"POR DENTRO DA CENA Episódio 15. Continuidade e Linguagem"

Isso pode trazer alguma dificuldade em relação à continuidade, ao corte, tá?
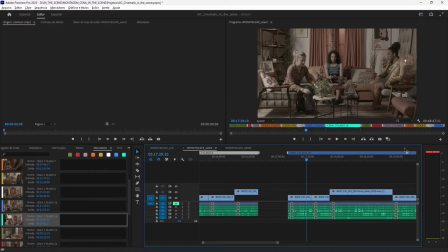[8:34]
Vamos entender como isso ficou, de fato, no corte, para saber se a gente fez uma escolha adequada.
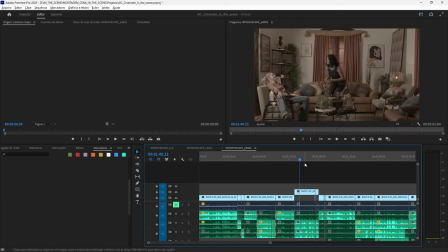[8:39]
Aqui eu acho que, num primeiro corte, a gente chegou num lugar, mas ainda poderia aprimorar.
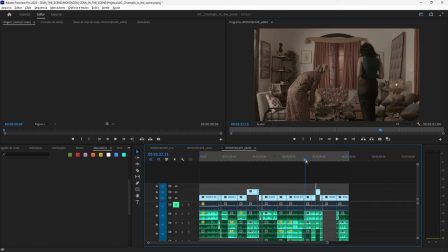[8:48]
Como eu disse, esse primeiro corte foi feito com todos os planos,
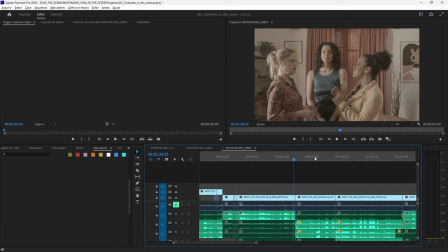[8:52]
coisas que a gente ainda vai decidir pensar se na montagem são todos mesmos de fato necessários.
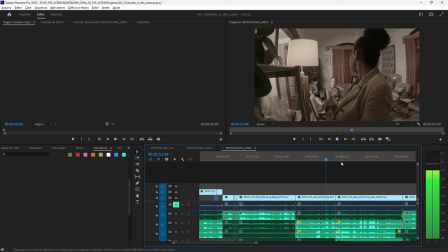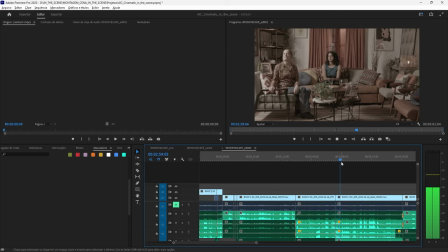[9:04]
Qual foi a opção? Simplesmente não casar esses movimentos que estavam muito precisos em relação ao texto e ao corpo. mas terminar um assunto e fazer ela puxar o assunto na próxima tomada, voltado mais para a centralidade dessa personagem, buscando o assunto ali. Ou seja, conclui ali o lance de ser juíza, e ela busca o próximo lugar enquanto a personagem se movimenta, o que faz a gente atrair o olhar para aquele lugar.
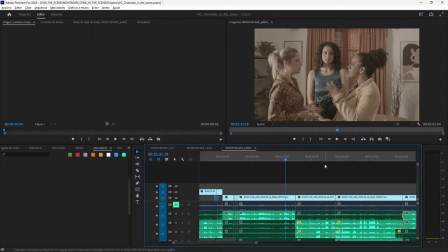[9:30]
E aí a suavidade do movimento dela entrar em cena se torna mais tranquila. aqui também é interessante você pensar no movimento que essa personagem faz,
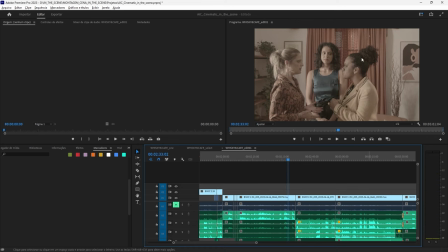[9:45]
a personagem da filha ao sentar, ela é também um lugar de continuidade o jeito que ela senta e aí o ponto para eu riria é para buscar para o próximo plano a centralidade do próximo plano no assunto que ela vai falar sobre ela,
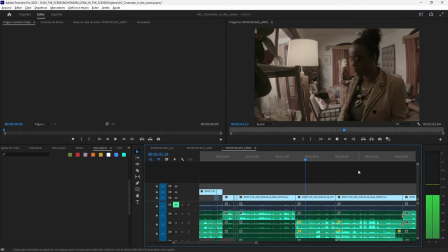[10:03]
ela vem para a frente, ela vem para o primeiro plano a gente vai apresentar ela de alguma forma mais essa ironia, esse lugar ácido, de uma forma mais intensa.
Eu podia fazer qualquer coisa, mas eu sou juíza.
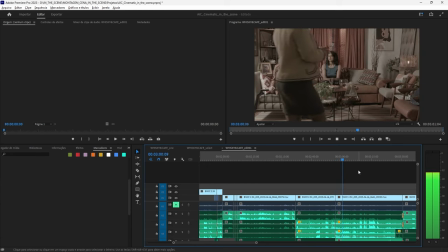[10:20] Ah, eu fiz uma juíza no cinema. Eu chupava um limão inteirinho antes de entrar em cena. A doutora é cível ou criminal?
Então, além do ritmo interno, a gente precisa construir esse espaço voltado ao tempo indireto, voltado à proximidade dos planos. Isso implica regras de continuidade, isso implica a determinação desse espaço sem ser percebido, a tal montagem invisível. Isso faz com que a gente use algumas técnicas, por exemplo, o movimento dos corpos, o encerramento dos assuntos. principalmente movimentos bruscos, costumam atrair bem cortes, porque eles puxam o olhar de alguma forma. O movimento faz a invisibilidade do corte ser mais acentuada de alguma forma. A fala, o diálogo em relação ao movimento, tudo isso implica em como trazer a melhor continuidade, trazer esse espaço construído de uma forma mais natural para o espectador. Vamos lá. Eu queria, então, passar esse primeiro corte para vocês, entender quais foram as escolhas e quais poderiam ser as questões de um segundo corte em relação a esse. Então vamos assistindo e aí eu vou comentar em cima dele, tá?
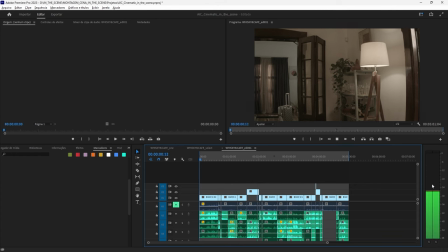[11:35]
Primeiro a gente já começa na ação, tanto do plano quanto da personagem. Repara que o ritmo dela já é bom, assim, né?
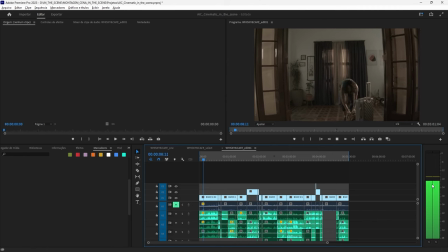[11:44]
Ela deu uma pausa antes de entrar na segunda sala, né? Meio vendo se estava tudo certo ali.
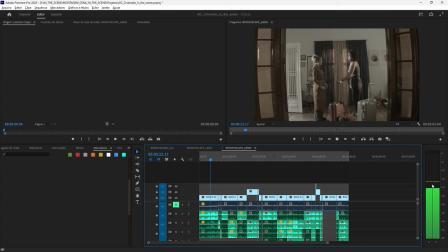[11:57]
Gosto desse movimento da atriz que chega, parece uma coisa meio programada de alguma forma, mas programada meio naturalmente. Me pareceu bom, tanto quanto a interação dela aí. Aqui a gente trabalha já o tempo indireto e usa para isso a gaguejada da atriz, que é talvez o momento mais forte dos planos próximos, é a questão dela ser de virgem.
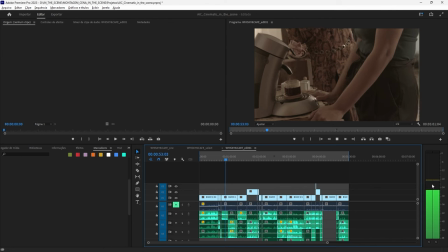[12:28]
Mas poderia ser uma escolha, como a gente já falou, manter o conjunto e ir direto para o corte do café.
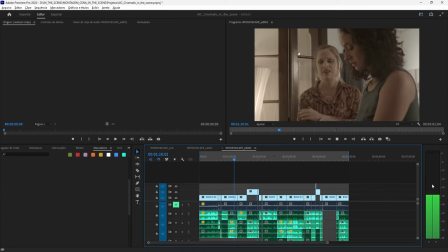[12:52]
Repara que alguma coisa deu errado e a personagem sente constrangida. E aí a gente usa o corte com a mão, com o movimento de mão dela, puxando ela para si, para falar sobre isso.
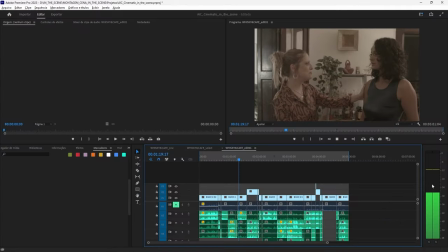[13:03]
Mas, novamente, se a gente escolhesse manter aqui, a situação também se segura aqui, de alguma forma, porque a personagem vai sair do quadro, nesse plano também gravado. Então, isso é uma escolha em acordo com a direção.
O Bruno sempre foi responsável com o carro, eu sei. A gente ia para Santomé, naquela estrada,
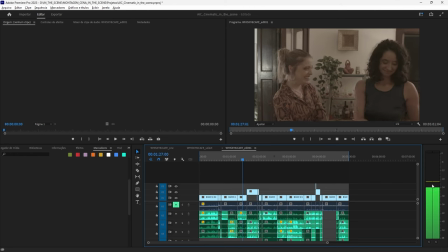A continuidade, o movimento, trazendo pra um outro espaço. E uma alteração de assunto.
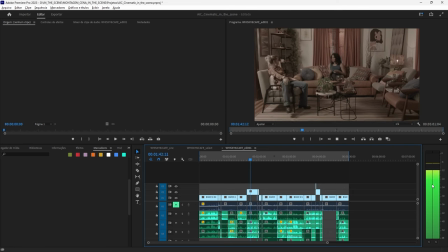[13:37] Deixa pra lá. Vocês se conheceram fazendo novela, né? Não, num teste de publicidade.
Agora quebra com a chegada da próxima personagem. Repara que o barulho, ele traz o corte e o movimento das atrizes.
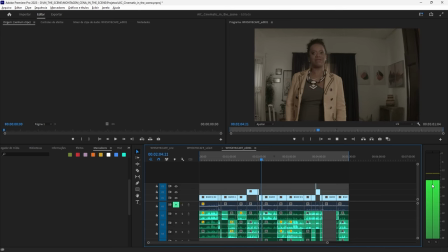[13:53]
para a troca de olhar com a personagem que chega e é apresentada.
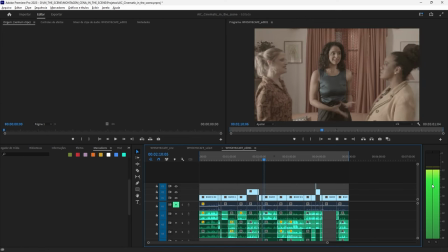[13:58]
E aí a gente usa um passo para pelo menos traçar a direção dela em relação ao próximo plano. Mas não um passo demais, é só um pequeno passo. E aí a gente vai entrar em contato com a ironia da personagem.
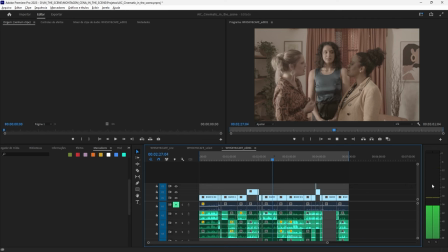[14:14]
O conjunto aqui, o tempo direto aqui é importante para o constrangimento das atrizes, para a relação que elas estabelecem uma com a outra.
eu pagaria pra te ver de novo? A mãe do Bambi. Eu riria.
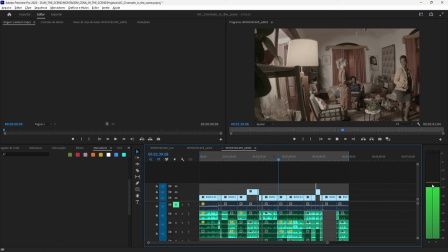[14:29]
Repara de novo, né? Que um assunto se encerra, a personagem senta, uma situação se transforma pra dar lugar à apresentação da personagem que se coloca em frente à cama. Se coloca no primeiro plano.
Eu podia fazer qualquer coisa.
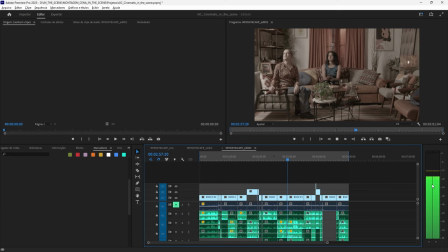[14:46] Mas eu sou juíza. Ah, eu fiz uma juíza no cinema.
Como a gente falou na aula passada. E aqui estamos de novo no lugar do tempo direto, do conjunto.
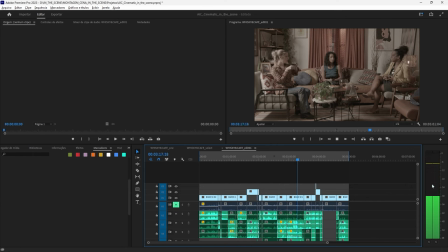Então o que importa é a relação de uma com a outra. A dinâmica, o ritmo. O ritmo está interno ao plano. Onde cortar? qual a espera, qual o tanto da espera.
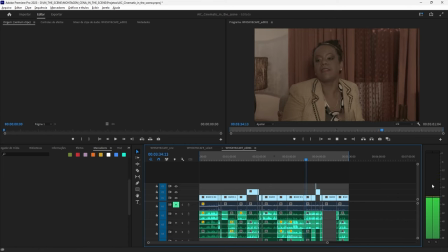[15:23]
Repara que teve uma certa espera. E aqui o movimento traz o corte, repara nisso. Ele quase não deixa nenhuma saída para você. Ele fala que o lugar dele é esse. Mas como naquela primeira sequência, aqui também a gente poderia optar por continuar no conjunto até o final da situação, porque a situação se prolonga no conjunto até o final dela.
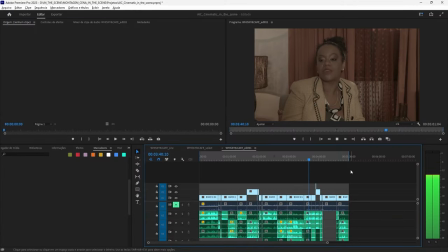[15:46]
Mas, como primeiro corte, a gente está colocando todas as possibilidades para a direção acessar também.
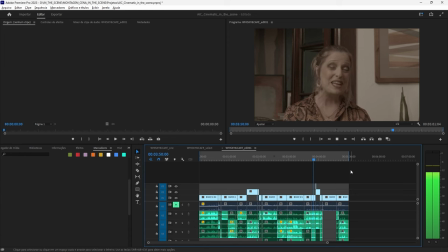[15:56]
Entender como esse tempo indireto de plano e contra plano funciona. Poderia funcionar. É importante no plano e contra plano entender também a reação da personagem além da fala. Quem fala e quem reage. Nas duas partes tem atuação. Nas duas partes tem sensibilidade em relação ao momento. e podem contribuir para a veracidade da situação.
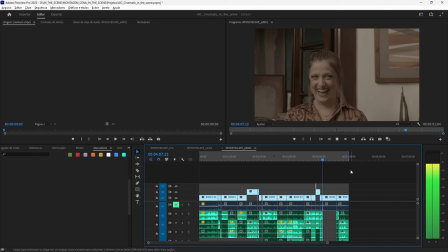[16:22] Vigilância 24 horas. Não estava se incomodar. Gente, o carro da produção já está aqui na frente.
De novo, o corte vem numa quebra que a outra personagem incide.
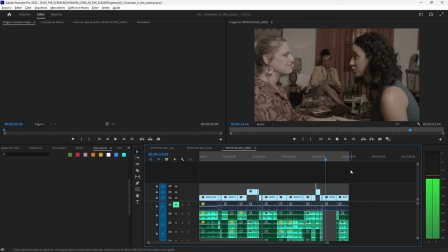[16:33]
Ela chama a personagem que chega para a frente da tela. Mas aqui também implica a sensibilidade e a reação da personagem da mãe ao fundo. E esse ritmo dela de resposta está bem colocado nesse plano.
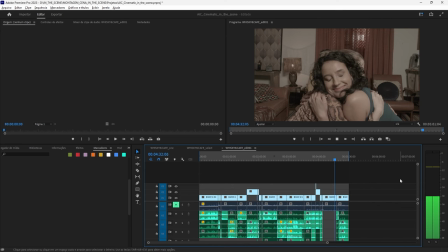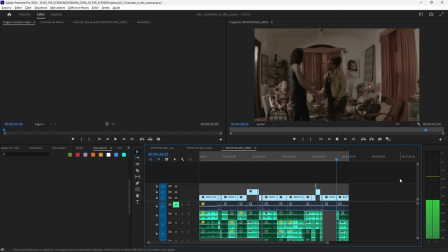[16:56]
A continuidade pelo movimento, de novo.